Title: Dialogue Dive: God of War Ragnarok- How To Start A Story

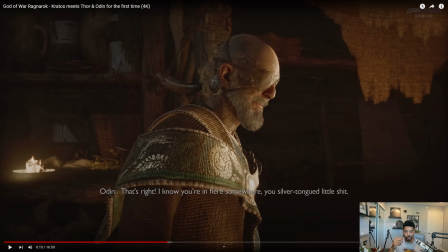Having him constantly know things that the group doing, that Kratos and Atreus and Mimir is doing, that's an age-old trick done by writers to make the antagonist seem incredibly threatening.
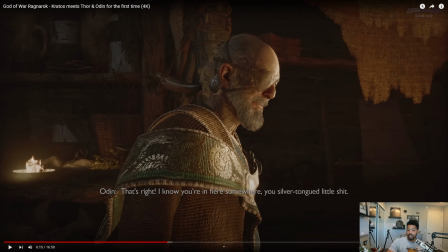Because if the antagonist knows your every move, it makes the chess match against them to overcome them to get your goal seem that much more difficult, right? Again, not every antagonist does this, but when you have like a master manipulator schemer, they're usually going to come into a scene having demonstrated some type of like deep knowledge of you.
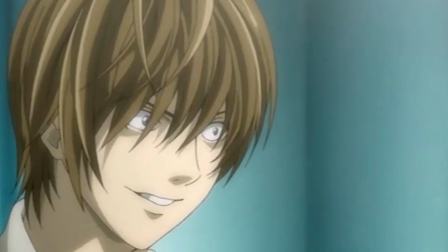The inverse of this is done in Death Note, funny enough, in I think it's like the second episode.
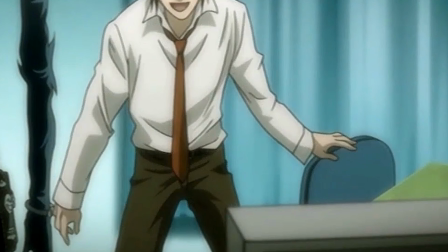Well, even though Light is the protagonist, technically he's still the villain,
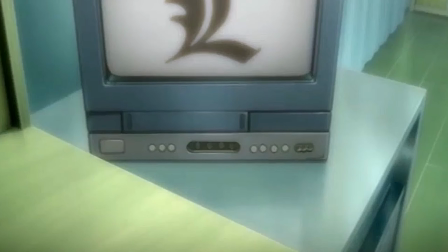and L comes in with a wealth of knowledge on Light because of basically his deductions on what Light has done.
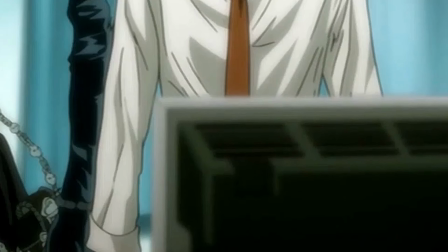If people get that reference, some people don't watch anime, I understand that, but keep in mind that's why Odin here knows,
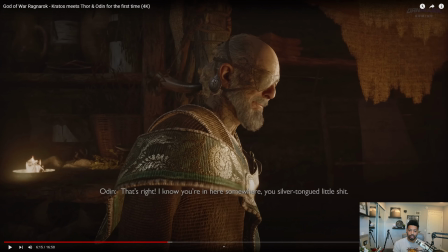even when Kratos doesn't, that Atreus was looking for Tyr and that they have Mimir.
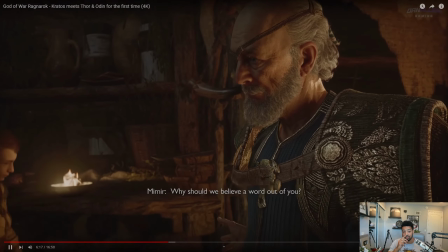Why should we believe a word of you? What have your promises ever been worth?
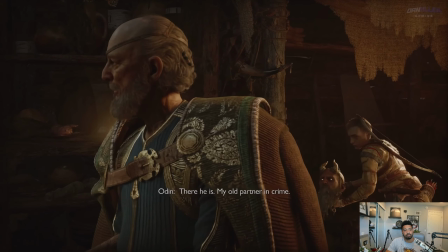There he is, my old partner in crime. He's lost weight.
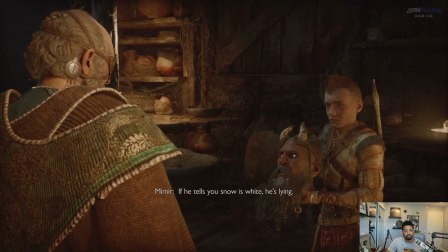If he tells you snow is white, he's lying. What kind of wisdom is that?
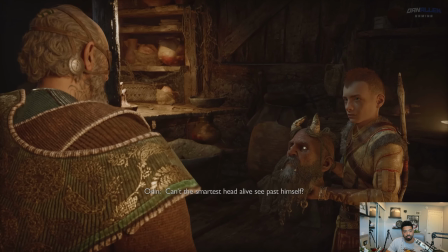Can't the smartest head alive see past himself? See that we all want the same thing?
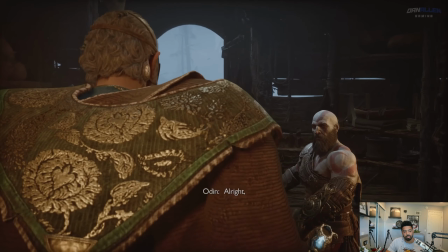All right. Here's a deal I know you can trust.
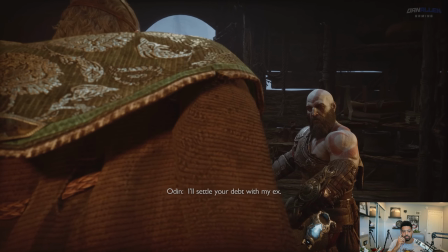I'll settle your debt with my ex. Keep Freya off your back.
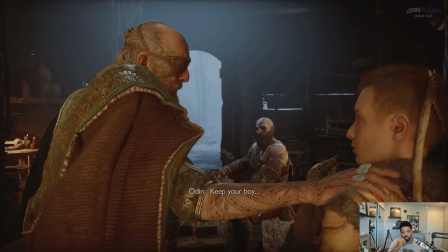Keep your boy safe.
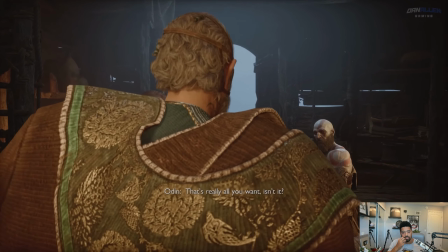That's really all you want, isn't it?
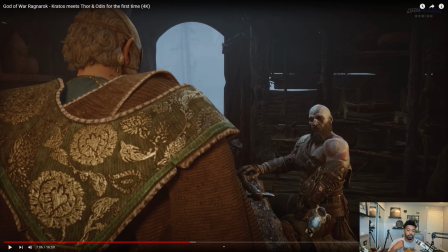Here, I think is a really cool part of the scene, and we're coming up towards the end of it. Usually, a scene will have a scene with an antagonist, especially the introduction of an antagonist, will have the antagonist perform some action
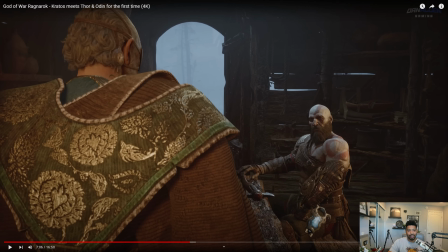that signifies why they're the antagonist. And it'll be some horrible thing that they will do upon their introduction. Again, I made a video about this on the first, or my initial channel, the main one.
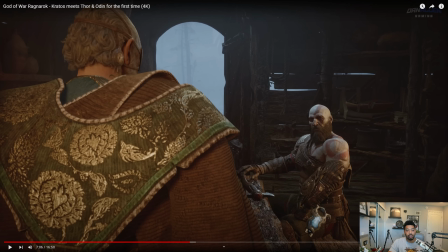And the reason that is done is to be able to impress upon you as the viewer, this is why I should take this person seriously, and this is why I should dislike them, right? And effectively what it does, it puts the protagonist on the high moral ground, so we maintain likability with them, and then it puts the antagonist on a low moral ground, so we know to dislike them.
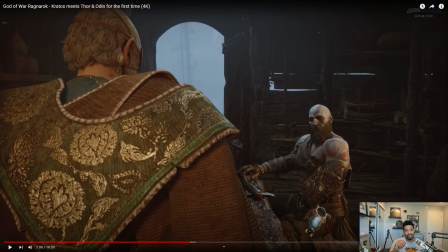What's happening here is so cool, because everything Odin is saying, of course, is BS and lies. But to a first-time player, he's the one in the moral high ground. He's the one offering peace. He's the one saying that he'll protect Kratos and Atreus against Freya. He doesn't even want anything in return.
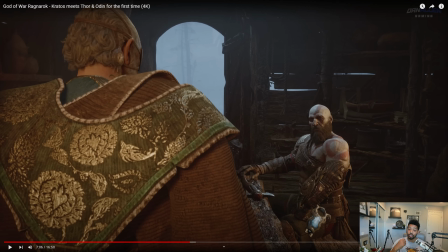He just wants there to not be bloodshed. And again, because the game is purposely trying to put us in a place of trusting Odin, because of obviously what needs to happen in the midsection with Atreus going to him and training with him and whatnot, we have to believe that he has a good heart, or at least non-evil intentions.
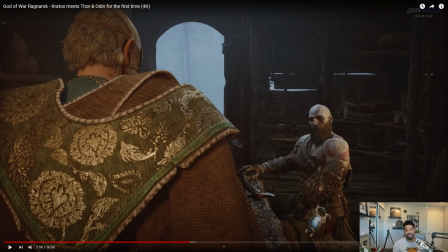And so by having him here offering peace, and then having our main characters deny it, he gets to be set up as a reasonable person that we could possibly understand and side with. so we can mirror whatever Atreus is doing later on.
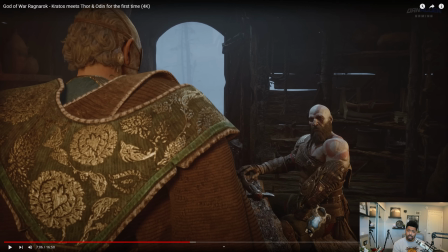It works very well, and it possibly was really the only route they could go, and I'm happy that they executed it so nicely.
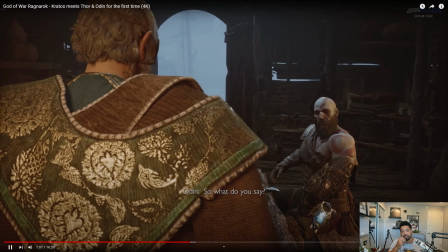So what do you say?
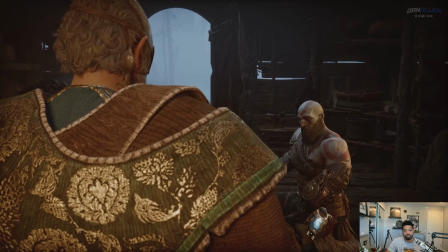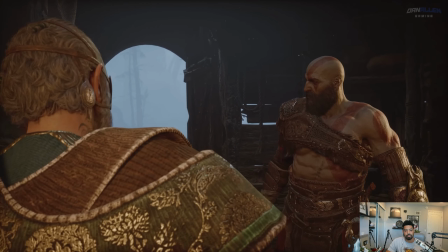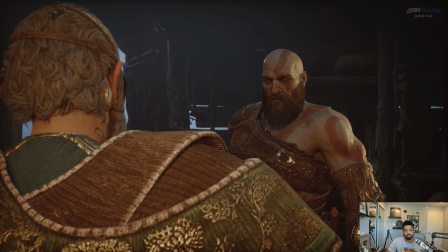Hello.
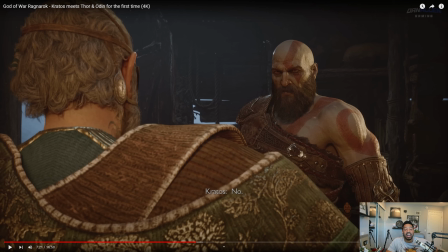That will never not be old. I love Kratos so much.